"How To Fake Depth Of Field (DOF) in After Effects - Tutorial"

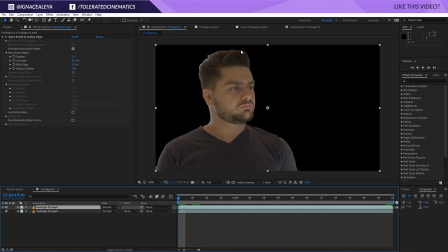4:07 The roto brush is used for like rough rotoscopes if you have to do something quickly. Real rotoscoping is another kind of skill set, but if you want to key out like hair, it's easier to just take a green screen and do it that way. Okay, so what I will do here is increase my feather to something like 25,
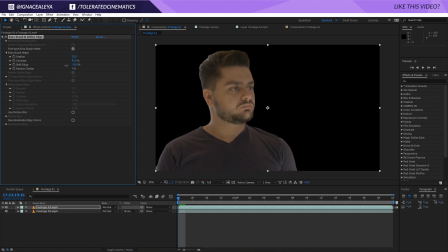4:27 and I will shift edge myself to something like minus 20 and the contrast of 60.
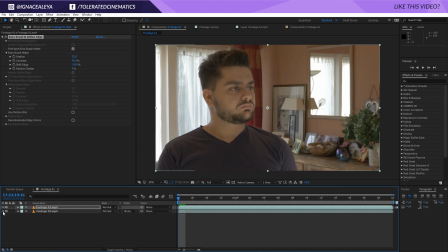4:34 And there we go, this looks fine. I will check my background again. And now we do have a sharp background, we want to blur this out.
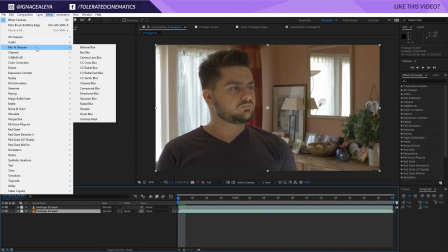4:41 So what we'll do is go to Effect, Blur and Sharpen, and select our camera lens blur.
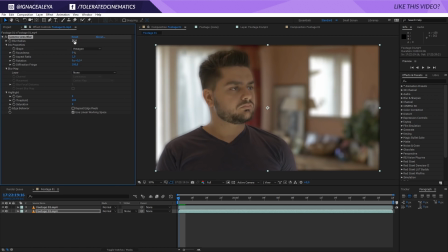4:46 Right here I'm going to enter a value of 25. I'm not going to exaggerate on this value, because we still have a medium kind of shot, and medium kind of shots are in blurred all the way, so 25 is like a little bit of a max you can go.
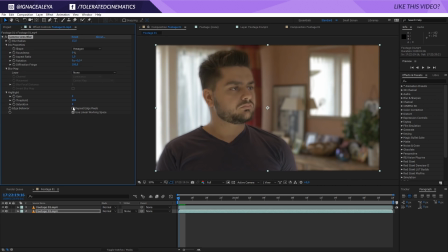5:01 Maybe even 15 could work well. It doesn't need to be exaggerated. Then I'm also going to toggle on the repeat edge pixels, so my edges get solved right here.
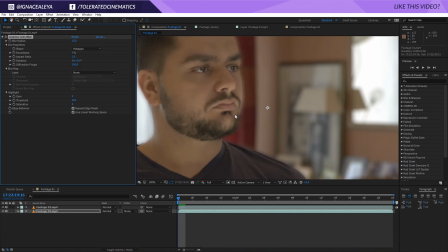5:09 But we still have another problem. We can see right here that we have blur of our background layer, and that's because we don't have a clean plate.
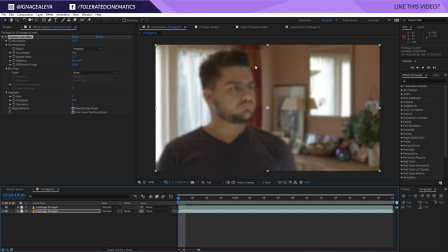5:16 If you have the option to actually record the background as well without me being on there, that would be easier, but I did this on purpose to show you how to work around it if you can't have the clean plate. So right here, we'll toggle on my footage.
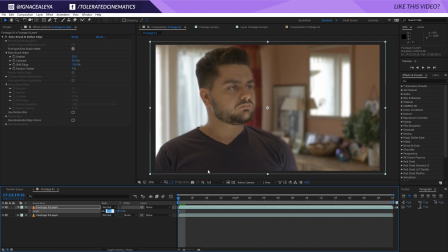5:31 I will press S on the keyboard, and right here you can just increase your scale a little bit and then just readjust on top of yourself.
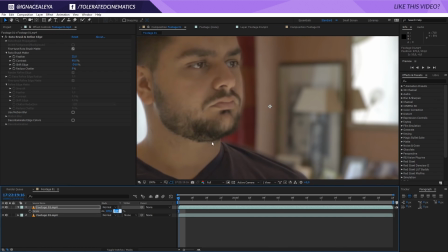5:39 And that's going to solve it a little bit. We can go a little bit higher if you want to. And there we go.
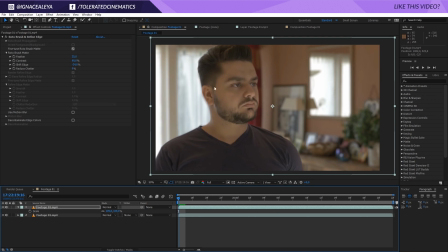5:45 And now we're going to see that it's, of course, you're going to be bigger, but yeah, that doesn't really matter that much. If we're going to see this frame, it actually looks pretty good. The rotoscoping went pretty well, and we have now a blurred background, which looks a lot better.
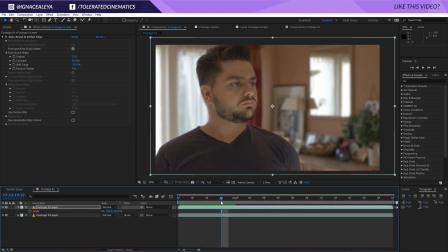6:01 The reason why we use depth of field is, for those that don't know why to use depth of field, the reason why we use it is, one, it makes your image more cinematic, two, it gives you a sense of depth, and three, it actually takes the attention of your audience towards the subject,
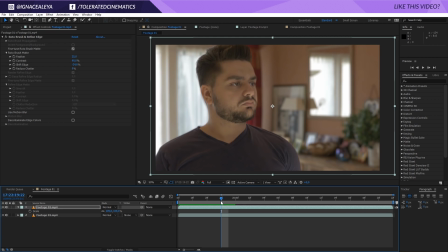6:17 so you're actually going to draw your audience towards the thing you want to put in focus, the thing you want to show. So you can use it in multiple ways, but if you have the chance to actually record depth of field in real life, it's always better.
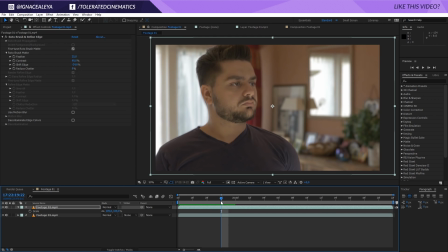6:32 If you want more filmmaking tips, I would definitely encourage you to check out our 6 pro filmmaking tips on how to improve your skill set. So I will add a card to this video so you can go and check that out. And let's continue with our next footage. So right here I have footage 02. I will drag this into a new composition. And I also have the background here.
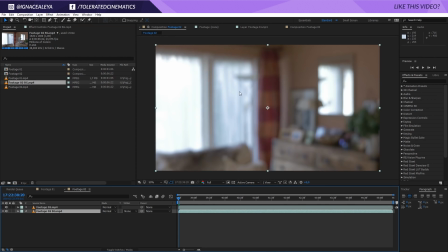6:51 So this is what I mean with a clean plate. This is our background without our actor in frame.
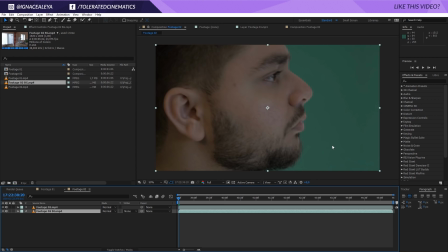6:57 So if I'm going to check this on, I have some green screen here, but the cool thing about this is shot in the exact same location. So I had like a flip open green screen from Photoflex. I actually reviewed it a while back.
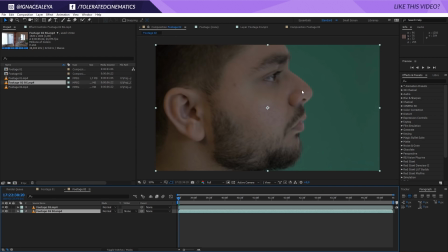7:11 You can go and check that out if you're interested. But right here I have my green screen, but the lighting is exactly the same as in this scene because it's shot at the exact same spot.
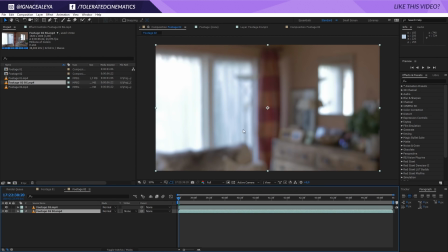7:21 Actually, right here, I already have some depth of field, as you can see. That's because I don't have a lens that doesn't have depth of field if I zoom in all the way like so. But yeah, you can also increase your depth of field. Even if you have depth of field, but you want more depth of field, you can do that as well.
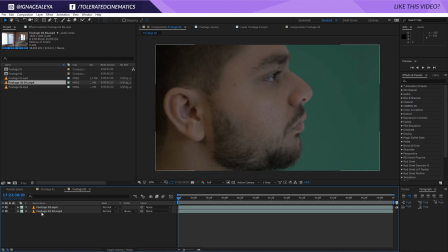7:37 But yeah, let's go over the technique. So basically what we're going to do here is just remove our green screen. If you want tips on green screens, I also have a bunch of videos on that, on how to record against the green screen or how to remove a green screen.
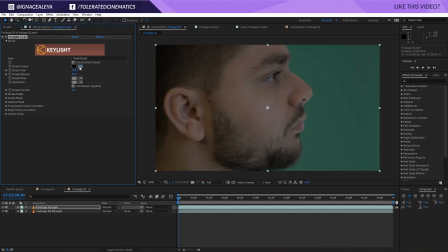7:52 So go to keying, key light, and we're going to click on this color and just pick our green color.
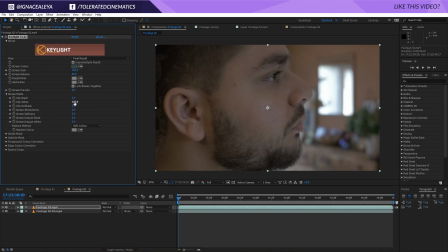7:58 Go to the screen mat, set this to 1585, minus 5, and maybe some, well, minus 5, and something like 2. And there we go. So we have our solve, and this looks pretty good actually.
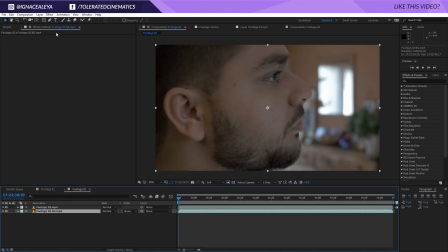8:15 So we have our green screen removed, and now what we can do with the background is click on the background, go to effects, blur and sharpen, and apply again the camera lens blur. And right here we're going to increase this like to 20, or actually 75, just exaggerate here.
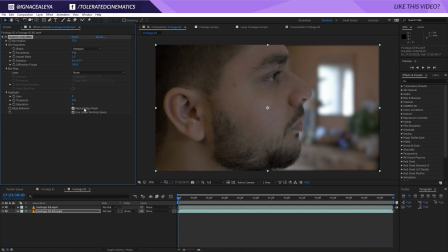8:30 We're zoomed in very well, so we can go and extend that value. So there we have it, we have more depth of field, which does look cinematic. Of course it's going to look a lot better if you have like lights in the background.
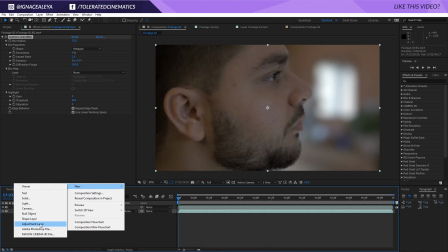8:45 You can do some really cool things with that as well. And now let's add an adjustment layer to do some final color grading on top of everything to actually combine the two together.
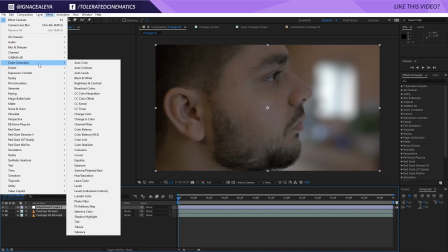8:54 So click on your adjustment layer, go to effects, color correction, curves, and maybe we want to add some kind of contrast here.
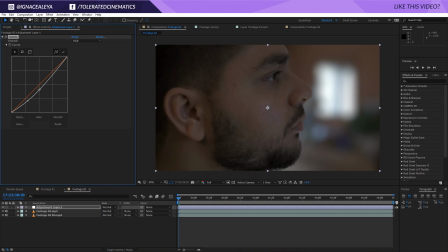9:00 Oh, actually, for the RGB. And there we go.
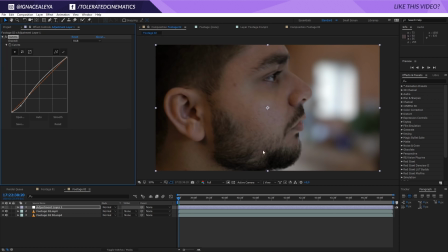9:09 What you can do as well, if you actually have a separate background, is click on the background, go to effects and curves, for example, and right here we can actually darken our background.
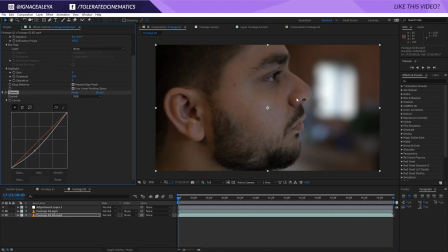9:18 The reason why you should do this, or why you would do this, is to actually again draw the attention to your subject, or yeah, just to separate the two, so to actually give another sense of depth.
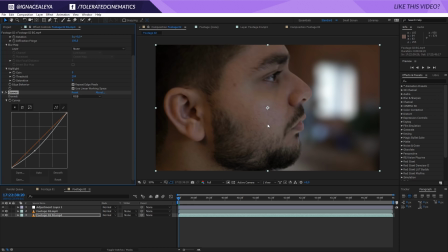9:32 And they do that a lot with lighting in scenes, like the background is lit less than the actor is, and that way you get a sense of depth. So you can do that as well. You can now go and tweak the background separately and the actor separately. So if we want to brighten up our face, we can increase that right here.
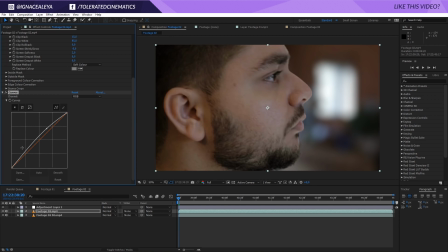9:49 So you can also add like more contrast. Oh, why is it always taking the red here? So you can add more contrast to the face.
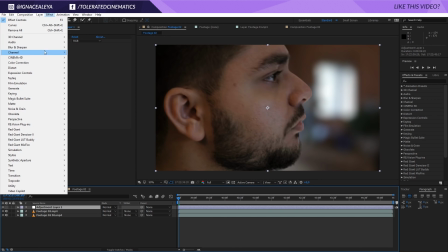9:56 That's why I would do that. You can go back to the adjustment layer effect, blur and sharpen, add an unsharp mask, add something like 150,
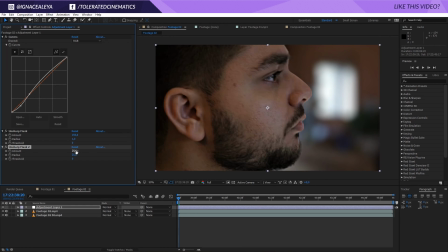10:05 duplicate the mask, set this to 25, 25, and this is going to add some popping effect to our scene. Of course, you can see that my shot isn't perfectly sharp, and this is because I'm filming myself and I'm actually thinking of where I will be standing, so it's quite hard to actually get that right every single time.
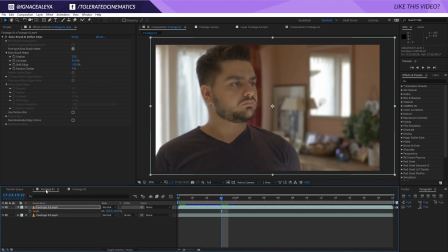10:22 So I'm sorry. Let's go to our footage one and actually duplicate our adjustment layer. So go to edit, copy, and go to footage 01 here, edit, paste, and there we have it. We also have some color grading, and this is going to combine the two a little bit better together. Again, we can click on our footage 01.
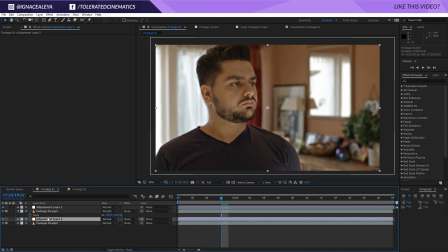10:40 Maybe you want to add a vignette, but just to the background. You can apply an adjustment layer below your actor, go for effect, curves,
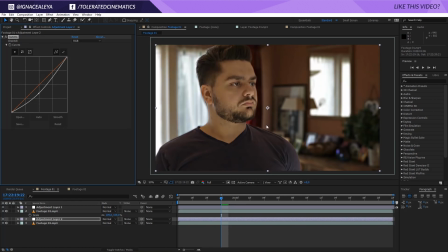10:49 lower the brightness of the background, and again you can see that it is already looking like more cinematic just because the background is a little bit darker. You can also add contrast in the back. Well, contrast I wouldn't suggest that because it's going to look different from your footage.
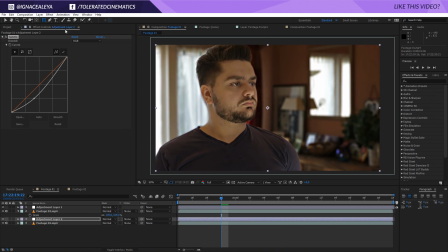11:07 Okay, so right here we have it darkened up, and now what we can do is pick our lips tool, double click on it, and subtract our mask right here.
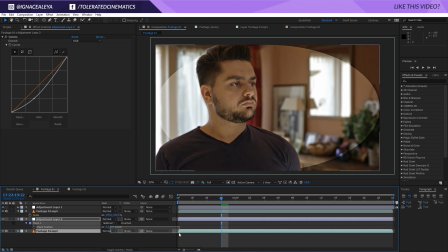11:15 Press F on the keyboard and increase our mask, well, our feather. And now we have a vignette, but it's not going to affect our actor, because if we're going to put this on top, you're going to see that everything here gets dark. We don't want that.
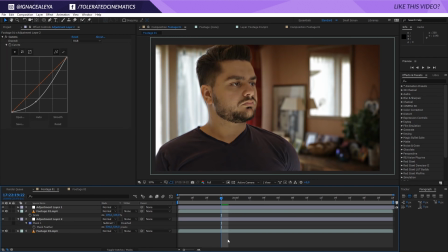11:27 We just want to apply it to our background, and now we can add some vignette there, and this does look a lot better than our original shot.
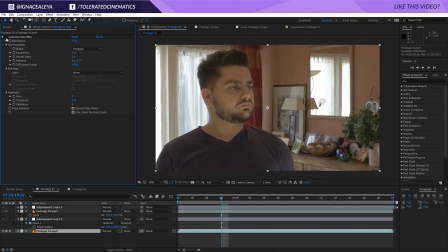11:36 Let's see our original shot right here. This is what we had, and this is what we have now.
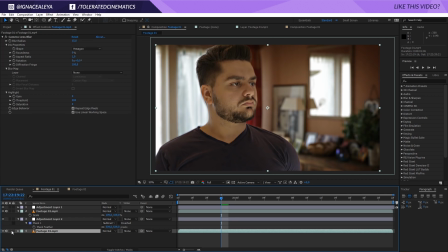11:42 So it does look a lot better. You can do some really cool things in post. You can use this in a lot of other ways that I can't even imagine. And if you come up with something cool, definitely put a link to it in the comments below so I can go and check out what you made. I would love to see what you can come up with. I hope you enjoyed this tutorial. If you did, give this video a like and also subscribe to the channel for more.
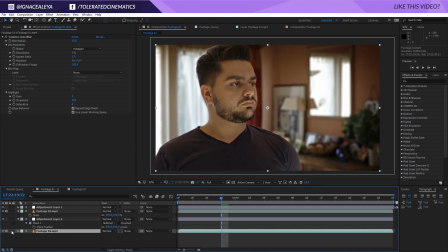12:02 See you in the next one. Goodbye.